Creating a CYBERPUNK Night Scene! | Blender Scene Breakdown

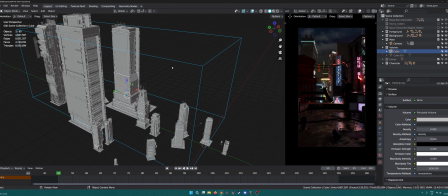[16:32]
What you could do if you have a slower computer,
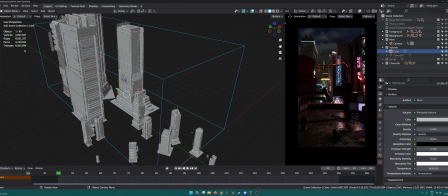[16:37]
and these are actually a lot of polygons, you can see like 8 million tries, so that's kind of a lot.
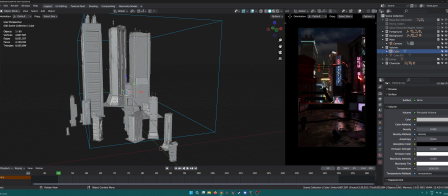[16:43]
But since the background doesn't actually move, or it's not like a parallax or anything, it's just because the camera animation is just front and back, like to and fro sort of, and I think it might crash. So you could actually just
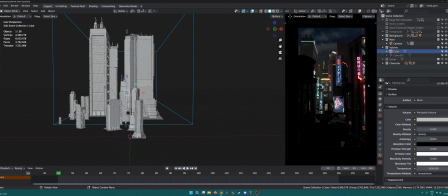[17:02]
remove your foreground and your character obviously, and then just render out this background as a backplate, and then just insert it as an image as planes, and then you can have the just one plane sort of.
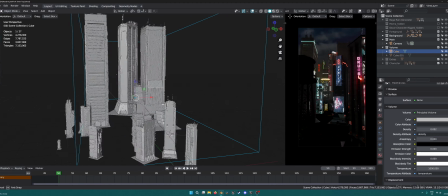[17:21]
It might not look exactly the same, but it'll probably look good enough,
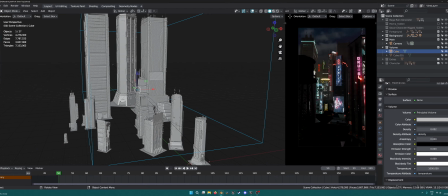[17:28]
especially if you use the volume and everything before you render, to kind of give it that nice look.
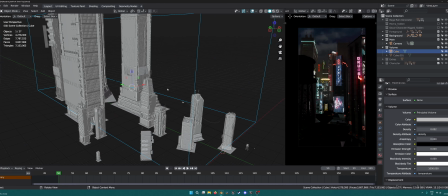[17:33]
It'll still give you those reflections if you kind of have it set on an emission, as these are emissive materials.
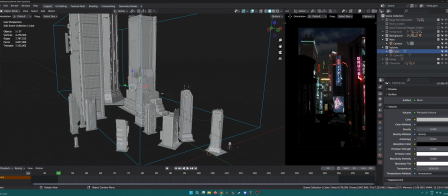[17:43]
I did go ahead and animate these. If I just go into the shading tab, I'm able to show you a bit better.
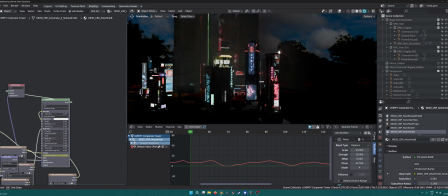[17:53]
If I just grab like a random building, let's see this one.
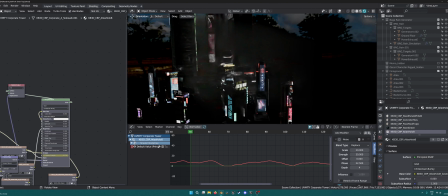[17:57]
So which one was it again? I forgot. Yeah, it was this one.
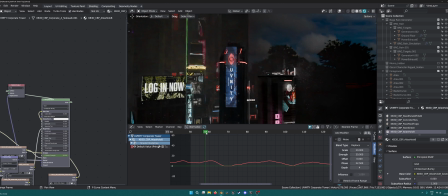[18:04]
So these are animated holograms or logos. Some are just flickering with a noise modifier. Some are actually
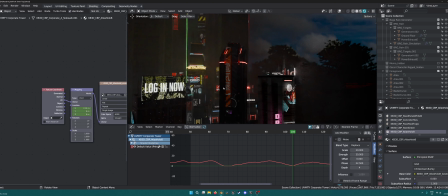[18:16]
like I have keyframed the location just to kind of get it moving a bit.
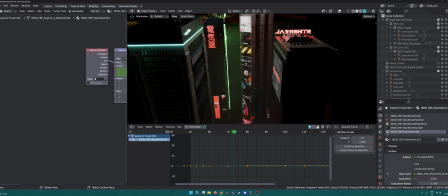[18:25]
As you can see, these kind of move in the X or Y direction, whatever, just to make it seem like there's a city and it's like changing ads or something.
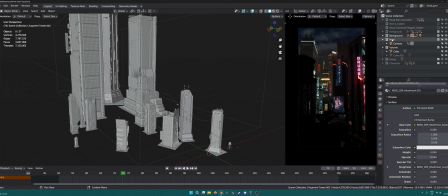[18:38]
Yeah, so if we go ahead and add the foreground back in, now you can see what our sort of scene looks like.
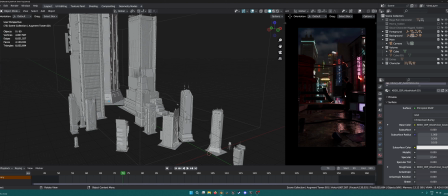[18:53]
The only difference is I can't really make out the character still, even with the lights. There's not enough separation between the background and the foreground, which I felt was not good, because then there's not enough focus going on the character.
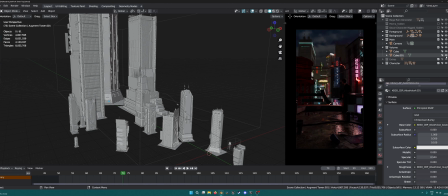[19:11]
So that's where the second cube comes in, which gives a nice like layer.
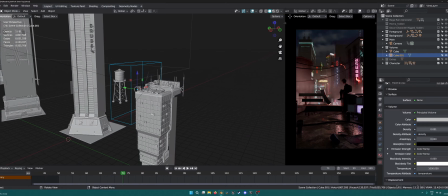[19:18]
Basically, if you look at this second cube, it's a smaller cube just behind the character,
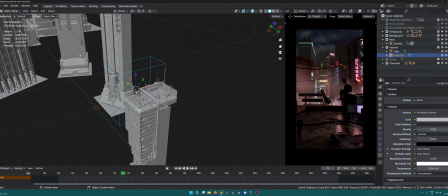[19:25]
and it gives like a layer between the foreground and the background to kind of distinguish between them,
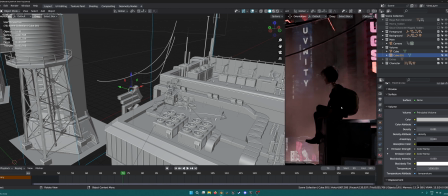[19:33]
and that actually probably made the biggest difference in kind of making this character pop,
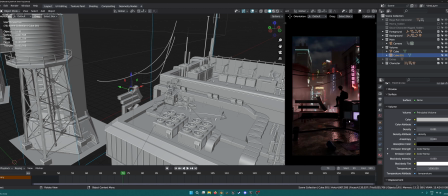[19:40]
and kind of separating this part from the background. How I made this was, if I just show you this material,
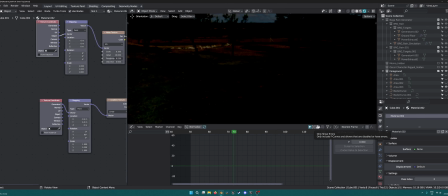[19:50]
if we go into the shading tab, so this is basically a principled volume.
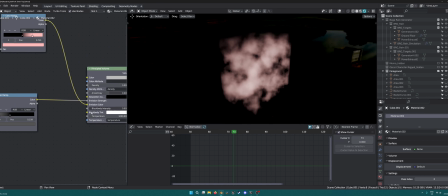[19:58]
I have
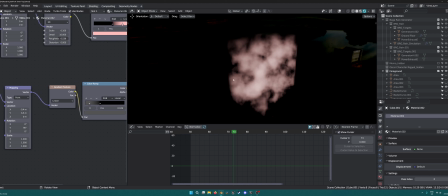[20:03]
a color ramp with a gradient texture. That's to control the gradient, because
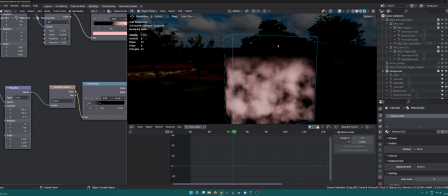[20:10]
the box or the cube is actually to the top,
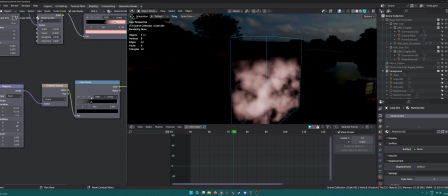[20:13]
and with this gradient I can kind of control how high it is, because obviously I didn't want it to be very high.
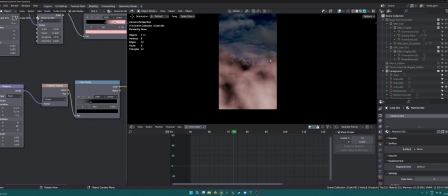[20:20]
I just wanted it to be just sort of where the character is, not like to the top.
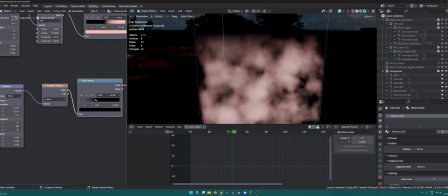[20:26]
So you can control the fall off from here, and obviously with the gradient texture.
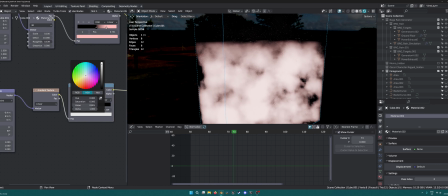[20:32]
And if I just change, like, you can change the colors if you want it to be more,
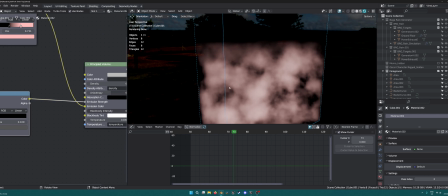[20:36]
and these are all in the emission strength, because I've seen that if you add them to the emission strength,
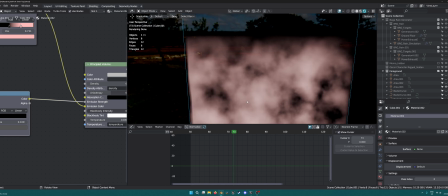[20:42]
you don't need light, because with volume, if you don't have light, you don't see the volume. It's just like black haziness, which doesn't look that good.
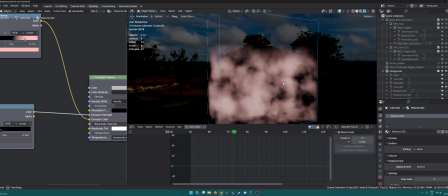[20:51]
And then obviously I didn't want it to be totally dense, so you can't see through it.
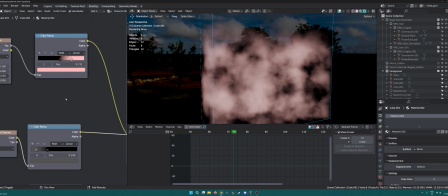[20:57]
So that's why this other color
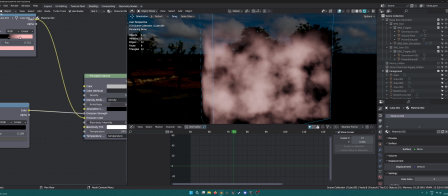[21:02]
ramp comes in. This is for the emission color.
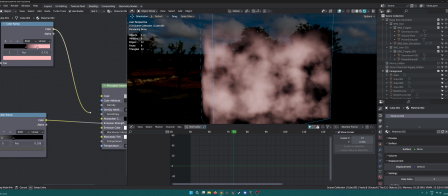[21:06]
The reason for this is because if I take this off, it's just gradient ramp.
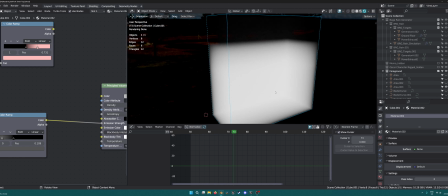[21:12]
Even if I change the color, it's just too solid and it just doesn't look interesting.
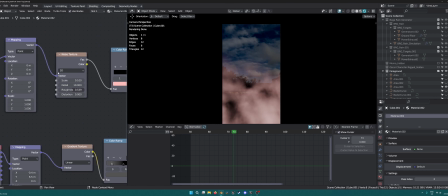[21:16]
So with this plugged in, it's a noise texture with a color ramp, so that we can I mean,
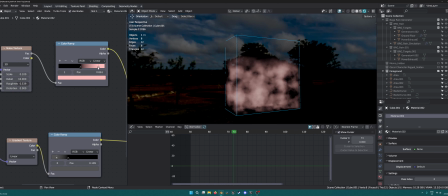[21:23]
you can play around with the scale, you can play around with the color ramp and set it up how you want,
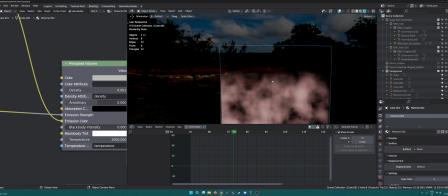[21:31]
and then you kind of have both things. You have the texture, the gradient texture, and you have the noise texture kind of going into one.
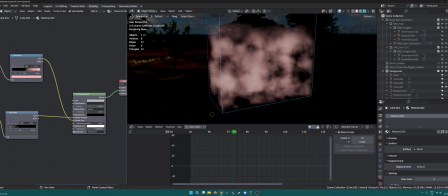[21:39]
You could kind of mix these and then use a factor and kind of plug it in, but I just like this idea better.
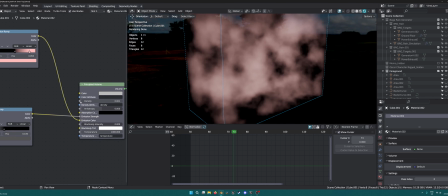[21:47]
It gives me more control, and I still got my density to play with, so I can like make it as dense as I want.
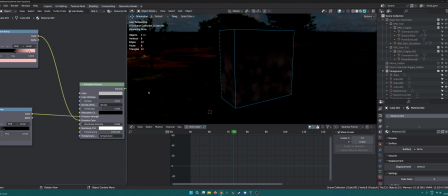[21:53]
Obviously that's the whole idea behind this, that you don't want the density, so it's at a really low value.
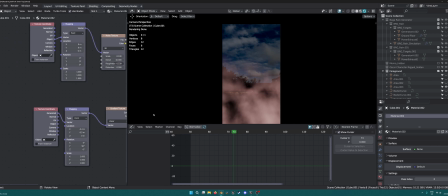[22:04]
And then obviously just if we can keyframe the location.
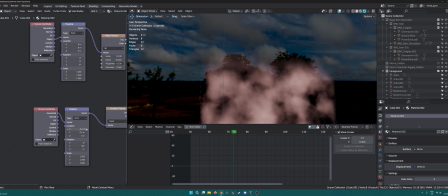[22:12]
So if we just go to like our
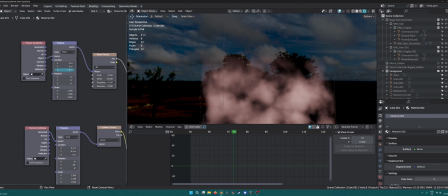[22:18]
yeah, so we can just keyframe one of these so that it looks like one of the,
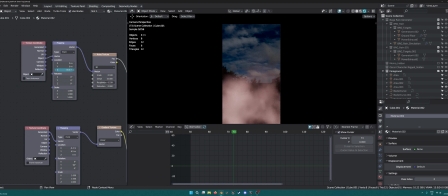[22:23]
like the smoke or whatever is kind of moving up, and it's still gonna have that gradient cutoff. So that's nice. Alternatively, you can probably just use a 4D and control the W, but I don't think that looks as good as maybe using it like smoke or fire or something.
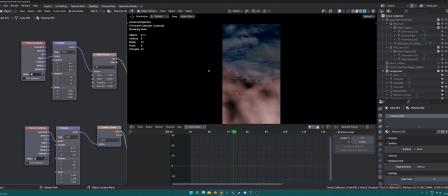[22:43]
So that's how I made the volume. Now if we go back
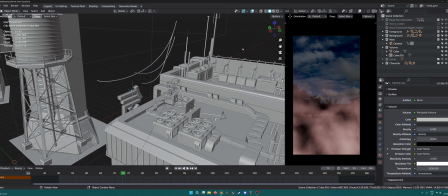[22:54]
and unhide everything, so this is our final scene.
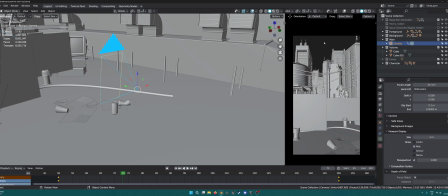[23:00]
It's the camera movement is just a quick sort of just going back and forth, nothing to it.
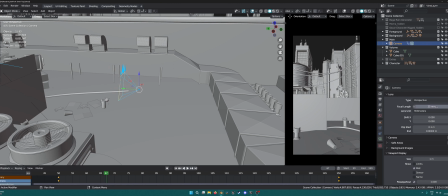[23:09]
The camera settings is 25mm. You can change that. I did play around with this as to what I liked, how much of the floor I wanted to see, how much of the building. I set all these camera settings up basically not right in the beginning. I had it at 50 I think in the beginning.
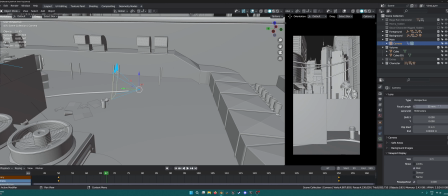[23:27]
I didn't like it, so I kind of changed it a bit and played around with it, and then I ended up on 25.
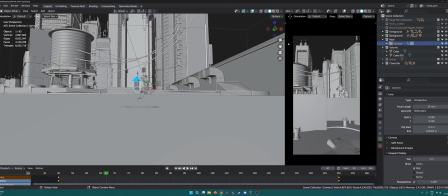[23:35]
Obviously when you do change these kind of things, you're gonna have to look at your background and everything to make it fit and make it like according to your actual camera. There's no depth of field on this because I wanted to see everything, and there wasn't really like it's not like a portrait shot or anything.
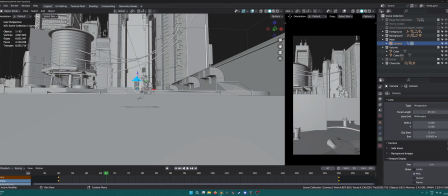[23:52]
I tried the mist pass, which I didn't like. There's nothing much to it,
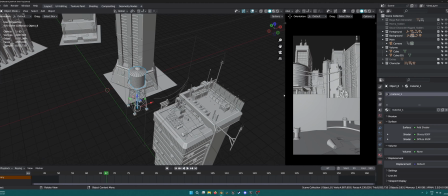[24:01]
just a random water tank as well, just to give some more of a mid-ground-ish element, you could say.
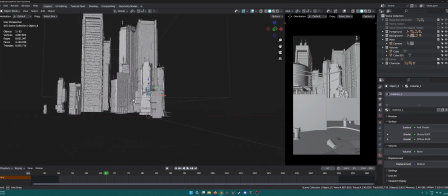[24:09]
Obviously it's not realistic, none of this is, it's probably not even to scale, to be honest,
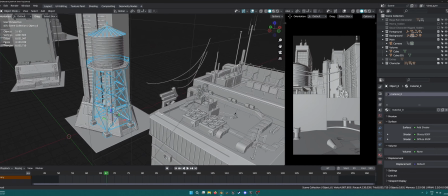[24:15]
but it's not about being to scale or realistic as long as the end product looks good.
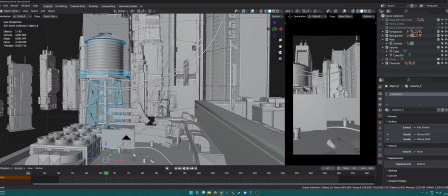[24:22]
Obviously if you look at it from any other angle, it won't look good, but that's the whole point of 3D.
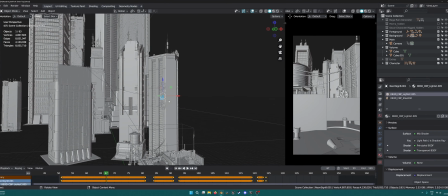[24:30]
So yeah, I think that is pretty much it. These drug signs and stuff animated,
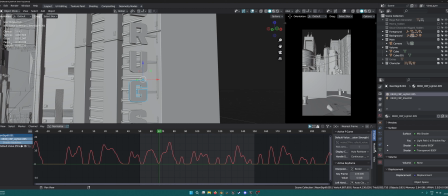[24:38]
with a noise texture, just the noise texture, a noise modifier, just to like keyframe the